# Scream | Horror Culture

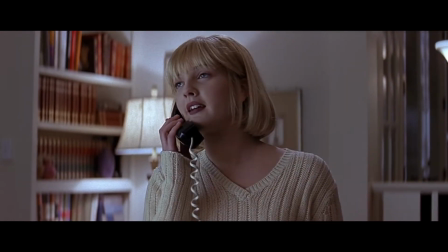243s
From that close-up of the phone, all the way to Drew Barrymore hung up on that tree,
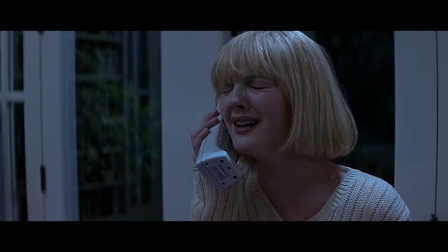248s
her insides spilling out, delicious, everything's absolutely perfect. Like your face.
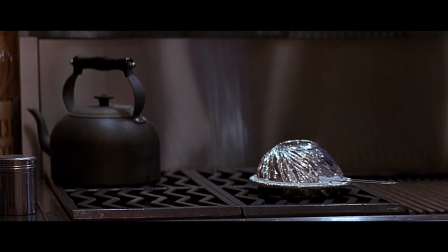254s
It sets up everything we need to know about what this movie will be. Right from the start, we learn that horror movies exist in this universe.
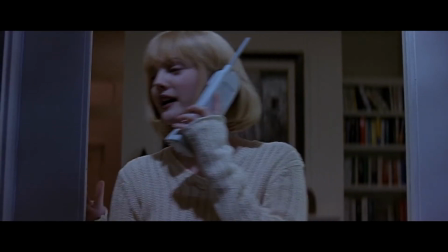262s Nightmare on Elm Street.
Just like us, these people have seen them and they know them well.
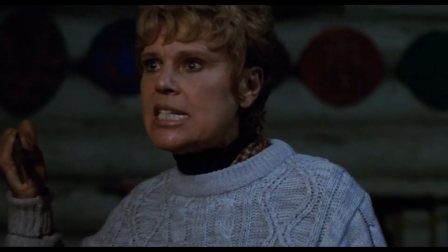267s Halloween.
They've seen Halloween and Friday the 13th, Sex with a Stranger, what you haven't seen that one?
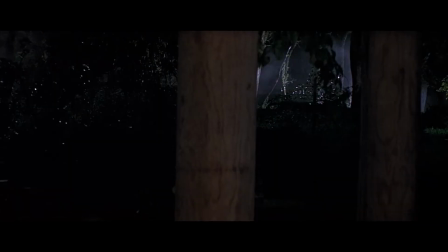274s
Me neither! I don't even know what that is. They were immediately thrown off because the cliches and conventions are mentioned but then changed.
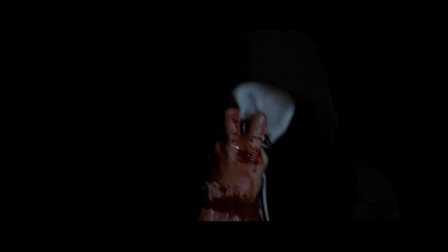282s
By the end of the scene, you don't know what to expect.
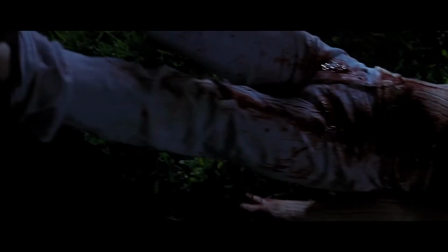284s
Drew Barrymore, America's sweetheart, just got savagely stabbed to death, so yeah, anything can happen.
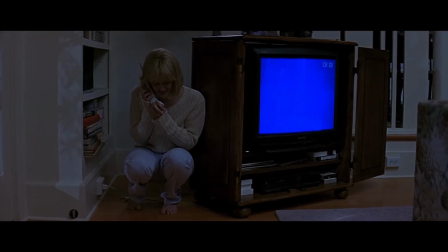291s
I especially love the horror movie trivia quiz.
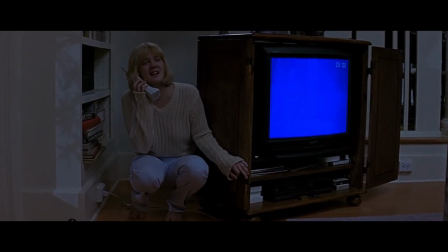294s
Name the killer in Halloween Not only because I know the answers and that kind
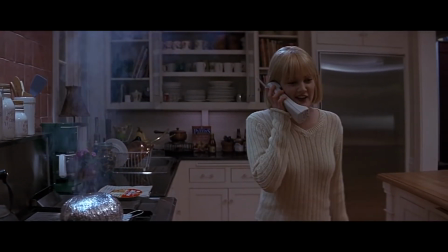300s
of makes me feel good But also because of the great tension building Only with the voice You hang up on me again,
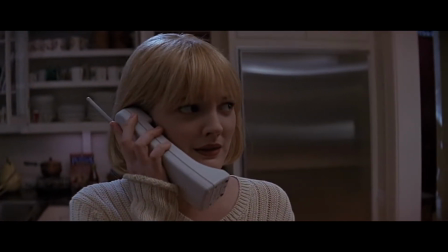306s I'll gut you like a fish, understand?
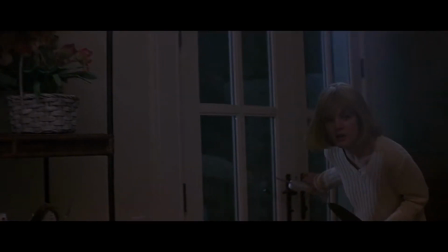308s
That's much scarier for me because he could be literally anywhere He's clearly spying on her and playing with her Not in the dirty sense,
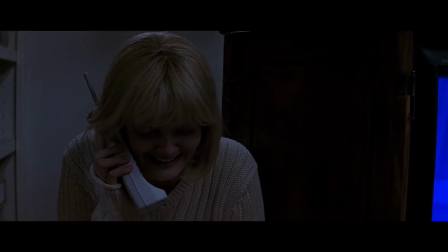317s
of course, you pervert And just when she thinks she got it right She says Jason is the killer in Friday the 13th Jason!
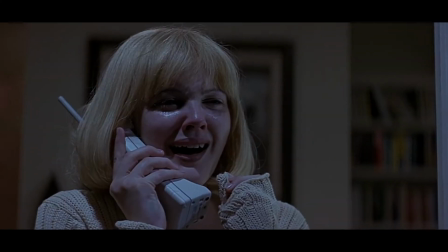325s Jason! Jason!
What a noob. So that costs her... her boyfriend's life.
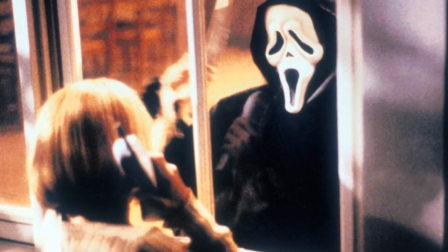330s
Now, to help with the authenticity of the scene, Craven had Roger Jackson,
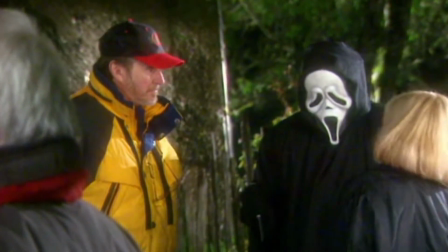335s
aka the voice of Ghostface, actually on set on the phone talking to Drew Barry Baby.
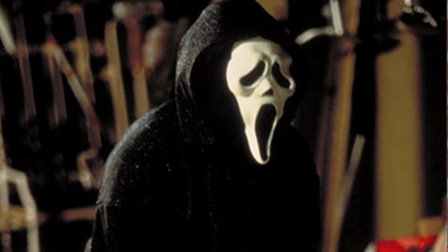341s
But what's more, Craven made sure that Jackson would never meet the cast so that he'd stay a complete stranger.
There is no monster as frightening as the one you create in your own imagination.
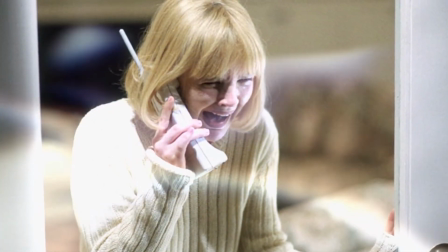352s
Now, there's not much to say that hasn't been said a million times before. Jackson's performance is fantastic.
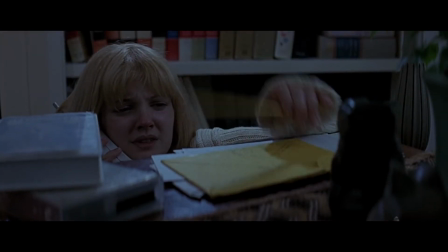359s
He's the perfect ghost face.
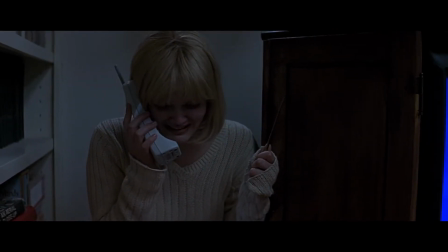362s
He's kind of sexy and charming, but can suddenly shift into a bloodthirsty psychopath in the matter of seconds.
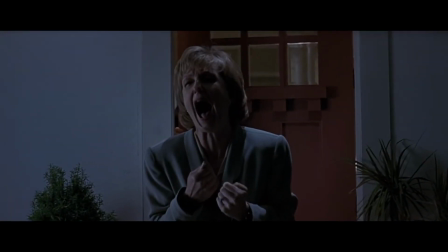369s
Well, this is starting to look like a college essay and it's boring, so let's wrap this segment up.
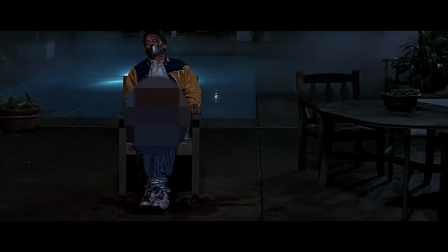374s
Basically, here's what you get in 13 minutes. Suspense, gore, meta commentary, twists, and of course, screams.
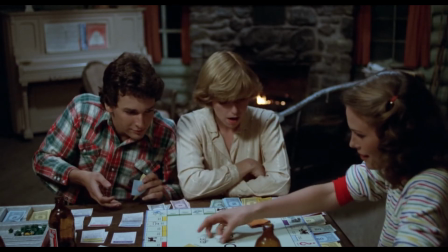384s
You know what's most memorable about slasher films? Not the characters.
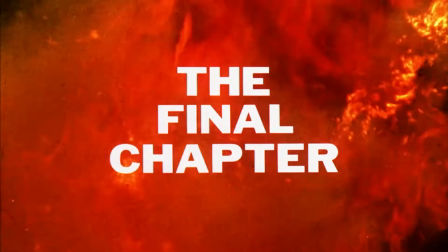389s
I love Friday the 13th final chapter, but who's this guy? Do you have a name? Oh my god, he got stabbed in the balls! We of course have our classic final girls, our Nancy Thompsons and Laurie Strodes,
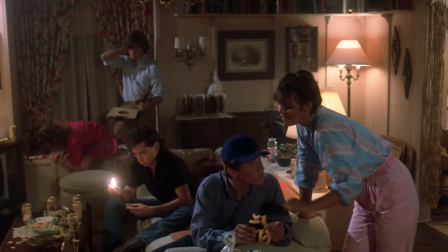403s
but in most cases, the other characters are usually used as filler until they fulfill their purpose,
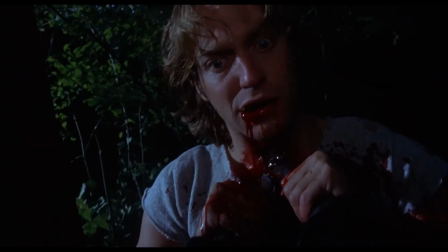409s
which is to a have sex and b die horribly this is the formula the appeal of these films comes from the killer the
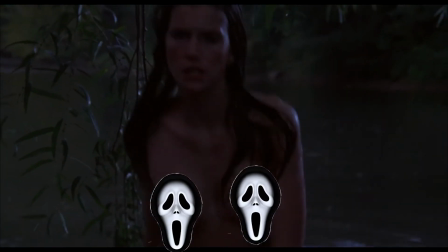417s
gore and the well you know and yet in scream our group of
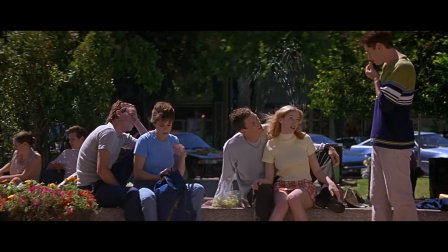422s
main characters is arguably the best part of the movie everyone here has a
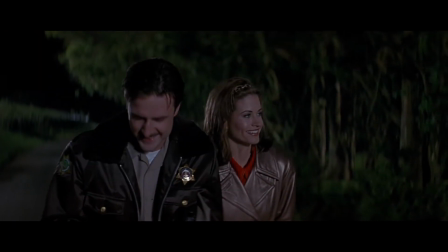427s
memorable moment and a very memorable personality everybody serves a
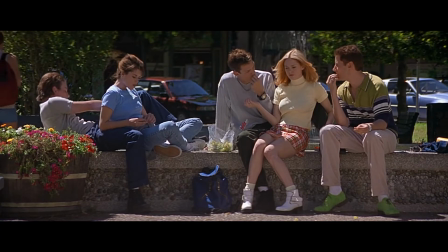431s
specific purpose and most importantly everyone is likable in their own ways.
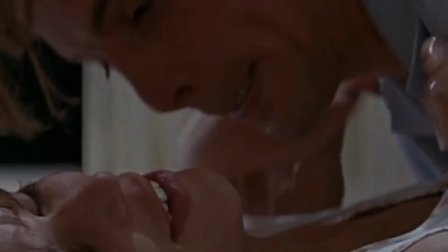436s
Don't believe me? Oh well that hurts, I thought we had something going on here but anyways let's take a look at them real quick.
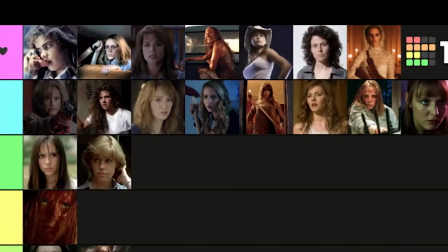442s
Sydney Prescott quickly joined the ranks of S-tier final girls, deservedly so. Although I'm having trouble seeing her without thinking of The Craft, this cheesy weird-ass horror comedy teen drama flick from the 90s,
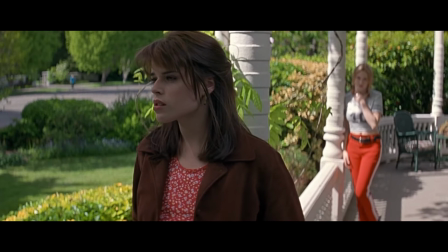456s
I can still say with confidence that she's one of my favorite characters in horror. For one, she's cocky and brave.
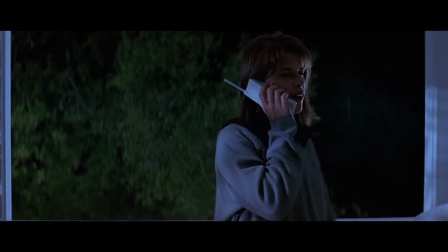462s
When she gets a phone call from Ghostface instead of panicking and crying, which is most definitely what I would do.
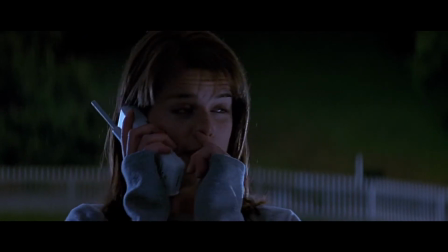468s
She goes outside and shoves her finger up her nose. Fuck yeah.
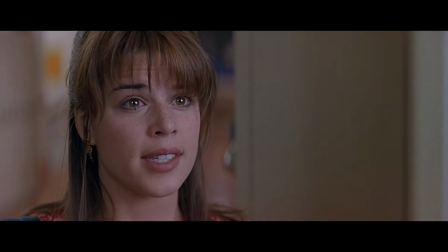472s
Her take no shit approach makes her much more interesting as a final girl than say Alice,
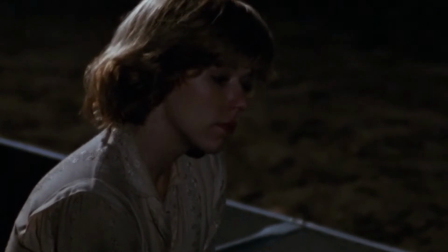478s
who just, she's the one who survived out of pure luck. So I guess she's the main character now or something.
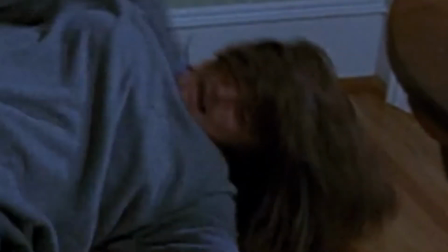484s
What's more, Sidney gets beaten down in this film. Jesus Christ. She lost her mother who got re**ed before being murdered and by who?